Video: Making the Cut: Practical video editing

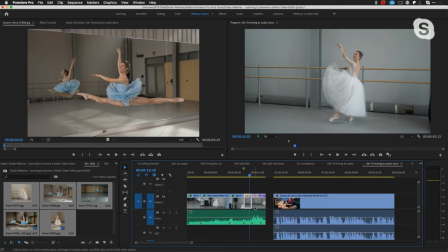[37:09]
There are things you can do to get, you know, this. You can make the cut there and try to do the timing so it happens on the beat. But sometimes there are things, and this is something I just want you to file away because we're not going to talk about this in detail, is that once you put something into a sequence and you want them to line up,
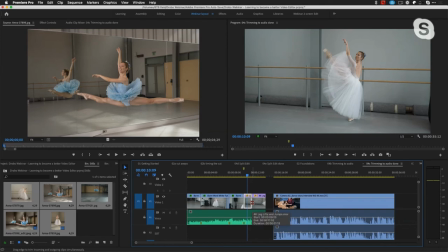[37:26]
in addition to doing basic trimming, and there's ripple trims and regular trims and roll edits, which I talked about, and a roll edit is where you just move the edit point between two clips, but the duration of the two clips don't get any longer, is that there's also something called slip edits and slide edits. And that's something you can Google or we can cover in a later episode,
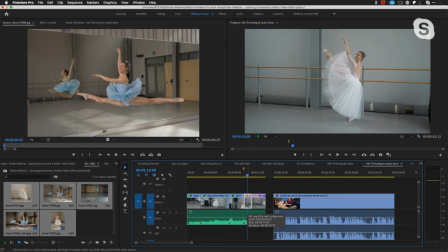[37:45]
where you can actually move the in and out points of a clip at the same time so you can better match action in addition to matching where the musical beats are. And that's very, very useful. The other thing that I want to talk about, the last thing before we go to some questions,
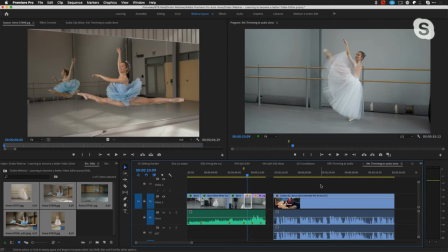[37:59]
is I want to talk a little bit about shooting 4K video, okay? And why I like to do it and some of the benefits of that. So in the first case, we're going to just go here. I have this was an interview that I did that was done in 4K. And when I dropped it into my timeline, it's a 1080 timeline.
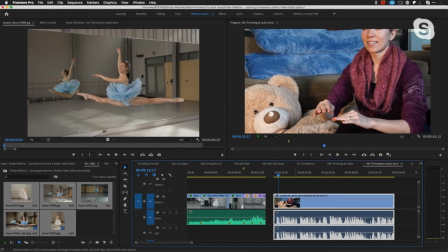[38:20]
And so as you can see, she's scaled up a little bit too big. So what I would do is, depending on the application, is I would bring it in.
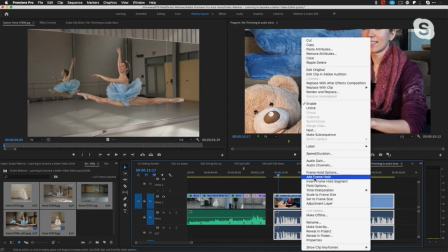[38:27]
And in Premiere, I'm going to just say scale to frame size.
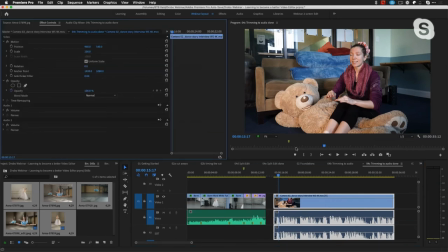[38:31]
So what I've technically done here is I've taken this high-resolution image and I've scaled it down to 50% of its original size. You can actually see that if I select this clip here. And my motion should say 50%.
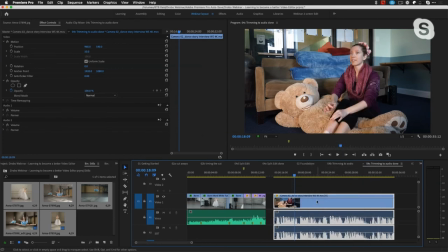[38:48]
I think I did the wrong thing. Yeah, I want to do set to frame size. Sorry about that. So it's at 50%. So there I can have this wide shot or interview. But let's say I wanted to cut out this whole section here. And I'm not even going to listen. I'm going to do it arbitrarily. I'm just going to mark that point there, mark that out point here,
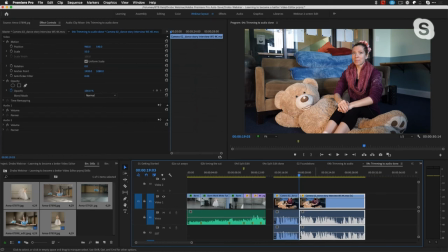[39:08]
and then just delete that in the middle. So now I have this cut where the audio is going to be perfect. And I don't know if it's going to be perfect because I'm just doing this arbitrarily. But you see there's kind of a jump.
Be very quiet.
As a matter of fact, even if I zoom in and I tighten this up a little bit,
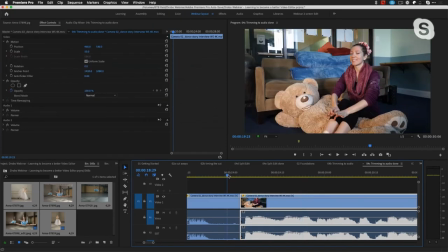[39:27]
which is probably what I'm going to want to do, you can notice you go from the hands down there to, that's quite a jump. But because I shot this at 4K, Okay, this is one of the things I can do.
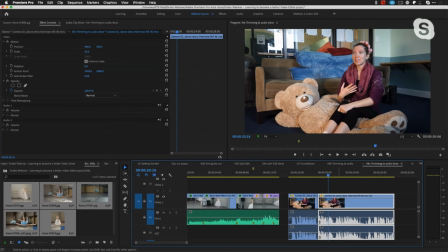[39:38]
Instead of going to this from wide to wide, I can take it back to its original size, or even, you know, what I want to do to reframe it. And all I'm doing is going over to the upper left-hand corner of the screen in this case. And I'm just making it a little bit bigger, and I can even position it.
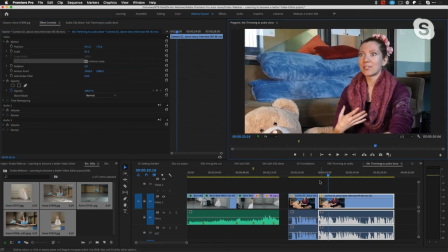[39:53]
So now, instead of going from a wide shot to a wide shot,
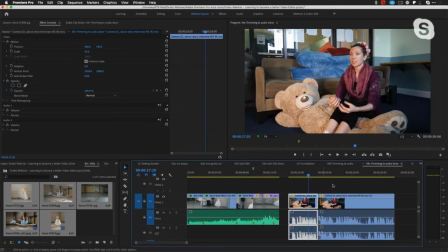[39:57]
I can easily cut from a wide shot to a close-up, and you'll notice that the edit is somewhat transparent.
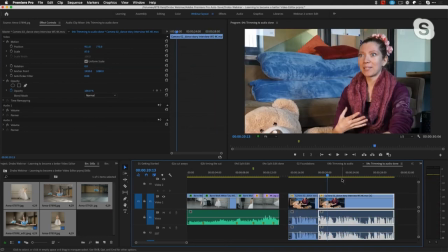[40:03] I'd be very quiet, being worried that I would be...
See, we didn't know that she, you know, she brings her hand into the frame. So it just feels like it's a continuous part from the previous section.
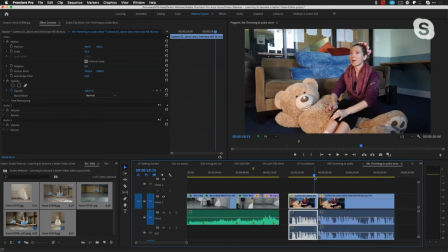[40:15]
So we've hidden that.
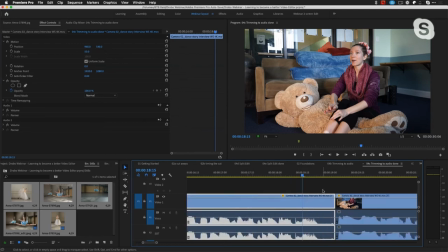[40:16]
And sometimes what you can do, if even that's not close enough, is once you do that from the wide shot to the medium, or medium to close, or vice versa, you can then go in and sometimes just tweak the video a little bit.
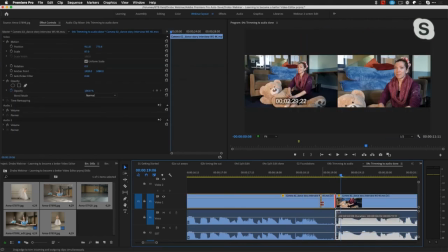[40:30]
Get your audio smooth, but go ahead and sometimes you might do a little bit of a J cut or an L cut just so that it's hidden even more.
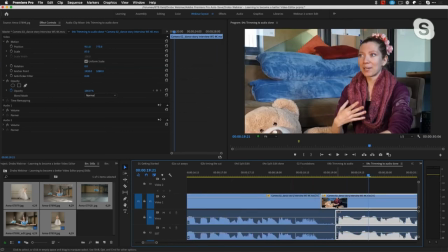[40:38] It'd be very quiet. Being worried.
Okay, so in that case, it's actually not hidden as much because I don't have that motion.
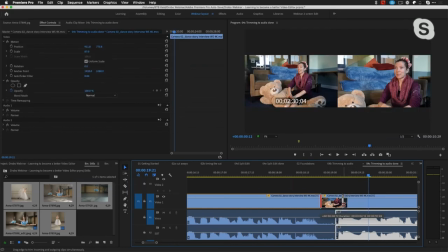[40:45]
You notice that the motion really helped. So it was ideal, but maybe if I let go right there.
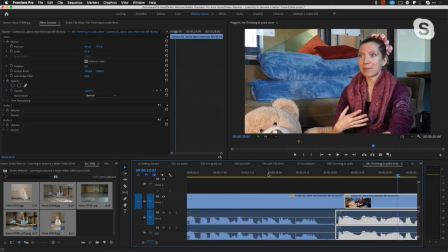[40:50] You're very quiet. Being worried that I would.
So depending on the footage you have, being able to shoot an interview at 4K allows you to do some cuts where when you want to do a cut, a lot of times you can hide it by going from a medium to a close-up or a wide shot to a medium shot, because we are used to a change in size that we don't necessarily see that cut, and we don't necessarily see that you tighten something up.